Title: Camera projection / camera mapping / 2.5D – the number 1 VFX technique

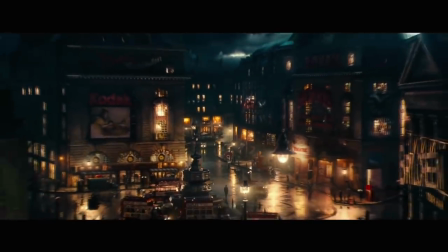Camera projection, camera mapping were recently 2.5D.
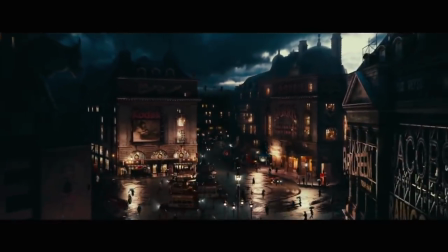Those are all names of a technique used in the VFX industry almost as often as green screen keying. It allows creating digital set extensions and adding depth to flat matte paintings, for turning still images into animations.
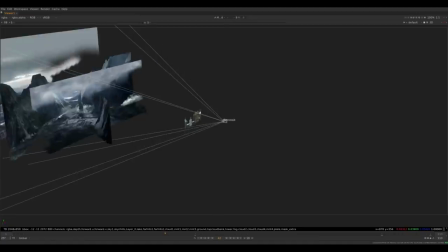Many movies would not look as we know them without this technique. Let me tell you how camera projections work, and how it was invented.
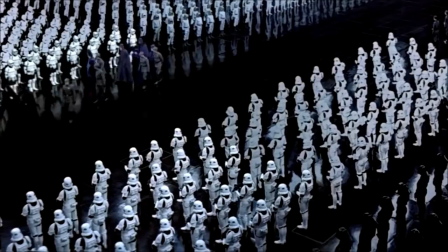Before the digital revolution, what filmmakers used to extend their sets or to create new environments were matte paintings.
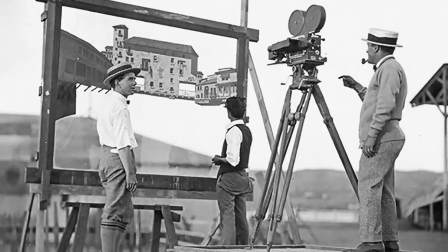Using traditional, painted-on-glass matte painting forced the camera to be locked,
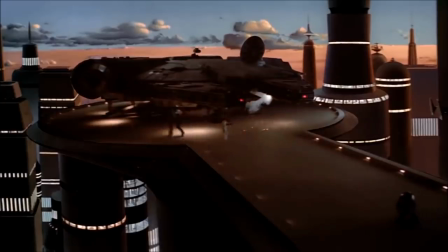or allowed to do only simple panning, by using the nodal point of the camera to avoid any parallax, which would break the illusion.
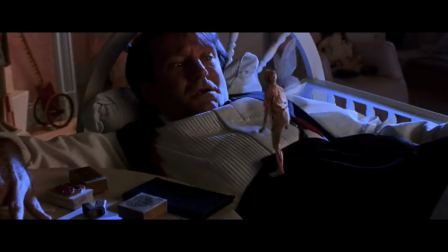In 1991, Industrial Light and Magic was working on visual effects for Steven Spielberg's movie, Hook.
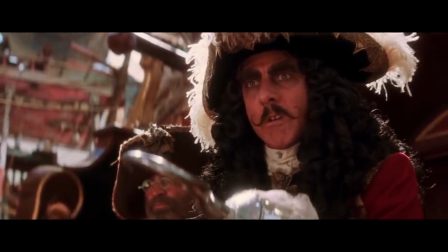It was their biggest project, in terms of VFX, since Return of the Jedi.
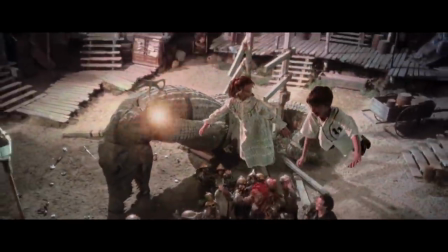But aside from all their great work, they've created one innovation, on which modern visual effects rely heavily.
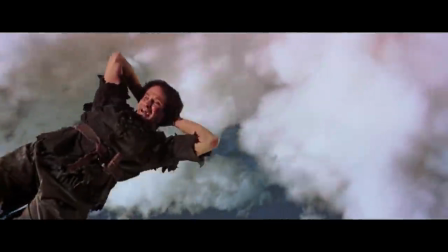The movie is featuring the first-ever dimensional matte painting, where a traditional matte painting was mapped onto 3D geometry,
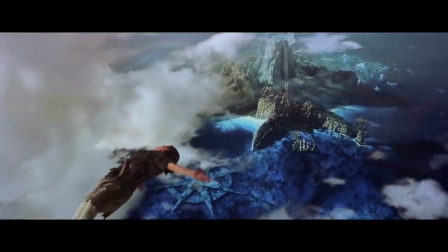allowing for camera parallax and resulting in a truly spectacular shot of Pan flying towards Neverland.
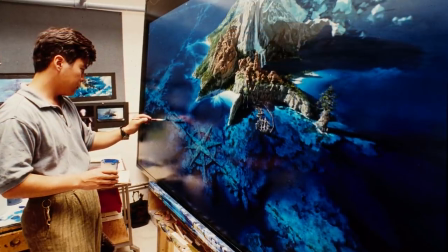The shot is composited of beautiful painting done by matte artist Yusei Uesugi,
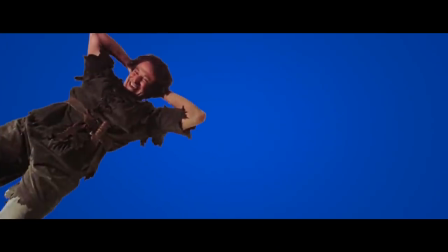a blue screen pass of Robin Williams shot on a motion rig, as well as a motion control shot of cotton clouds.
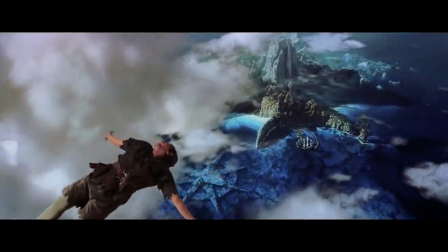Also, the static painted waterfall was replaced with some simple particle system to add some life to it.
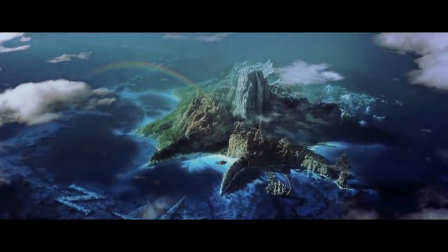Projecting the matte painting onto a simple 3D geometry is what allowed the camera to be moving and creating an illusion of depth.
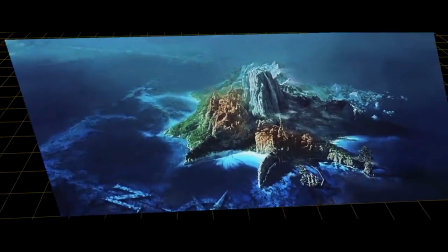If we take the original painting and put it into 3D space, we can move around with our camera.
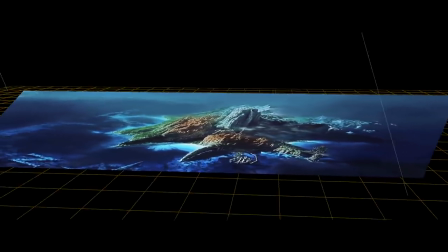However, the image is still a flat painting. By adding some simple deformation to our flat card, it starts to turn into a three-dimensional environment.
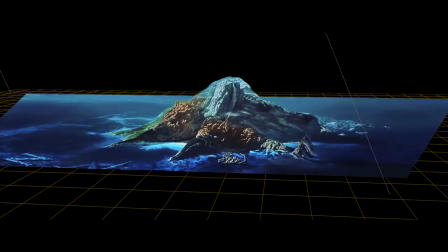The matte painting is projected from a camera which position angle and focal length should match
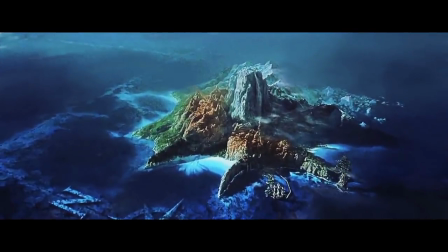the settings of the camera that would be used to shoot this image and then it's wrapping around the 3d geometry
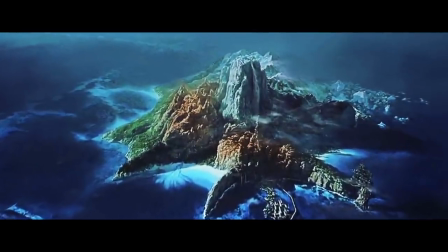now we can move our camera to create an illusion of flying over the island
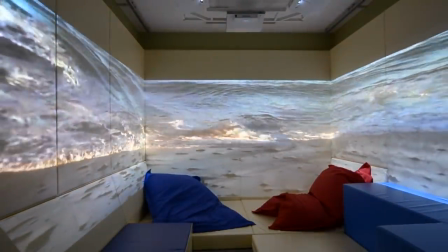you can replicate this effect in real life using a projector and setting it to display image for
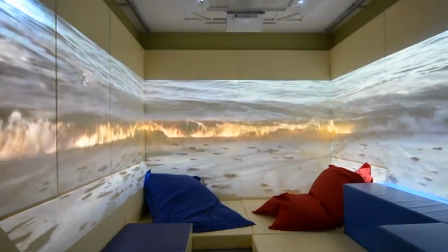example on a wall corner this way you are wrapping a flat image projection around your room geometry
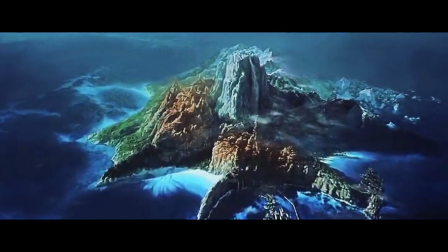The illusion of depth and the parallax effect will work correctly only for camera movement which is not too far from the original angle.
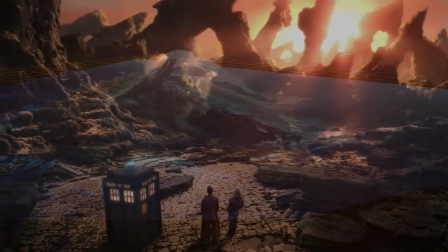If you tilt your camera too much, the trick will be revealed. Creating digital sets with camera projections has a lot of benefits.
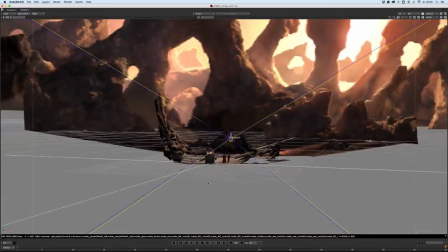First of all, it's a lot faster than building the environment completely as 3D objects.
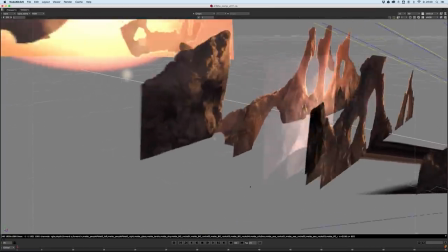You can use matte paintings or real photographs to have a completely photorealistic result.
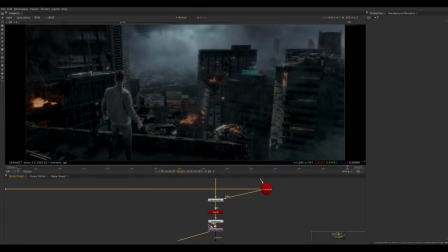But even if you have created it as 3D graphics, and your camera movement is not very complicated,
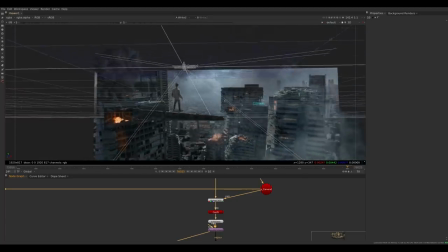you can save a lot of time by rendering just one frame and projecting it instead of long hours rendering of all frames.
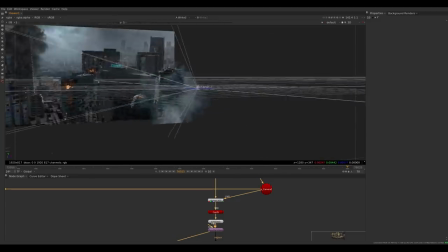Camera projections are not limited to static images.
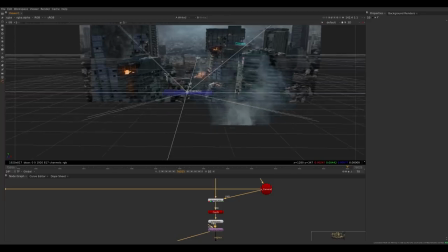You can project video footage or actors shot on green screen and position them in your 3D set extension.
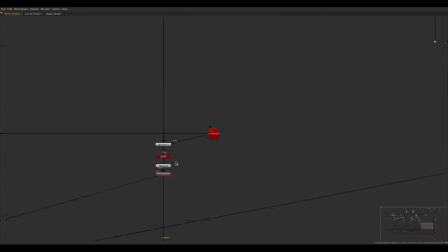Complex camera projections for VFX are usually done with Foundry Nuke, a compositing software which is a standard in the industry.
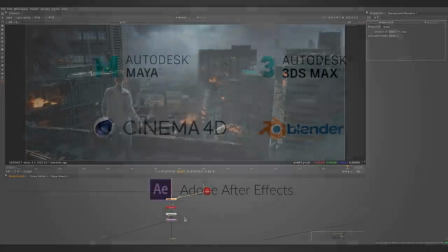But this technique is available in almost all 3D packages, like Maya, 3D Studio Max, Cinema 4D, or Blender.
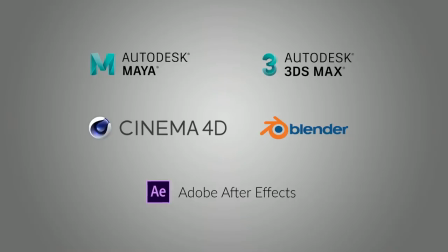Some basic 2.5D effect can also be achieved in Adobe After Effects.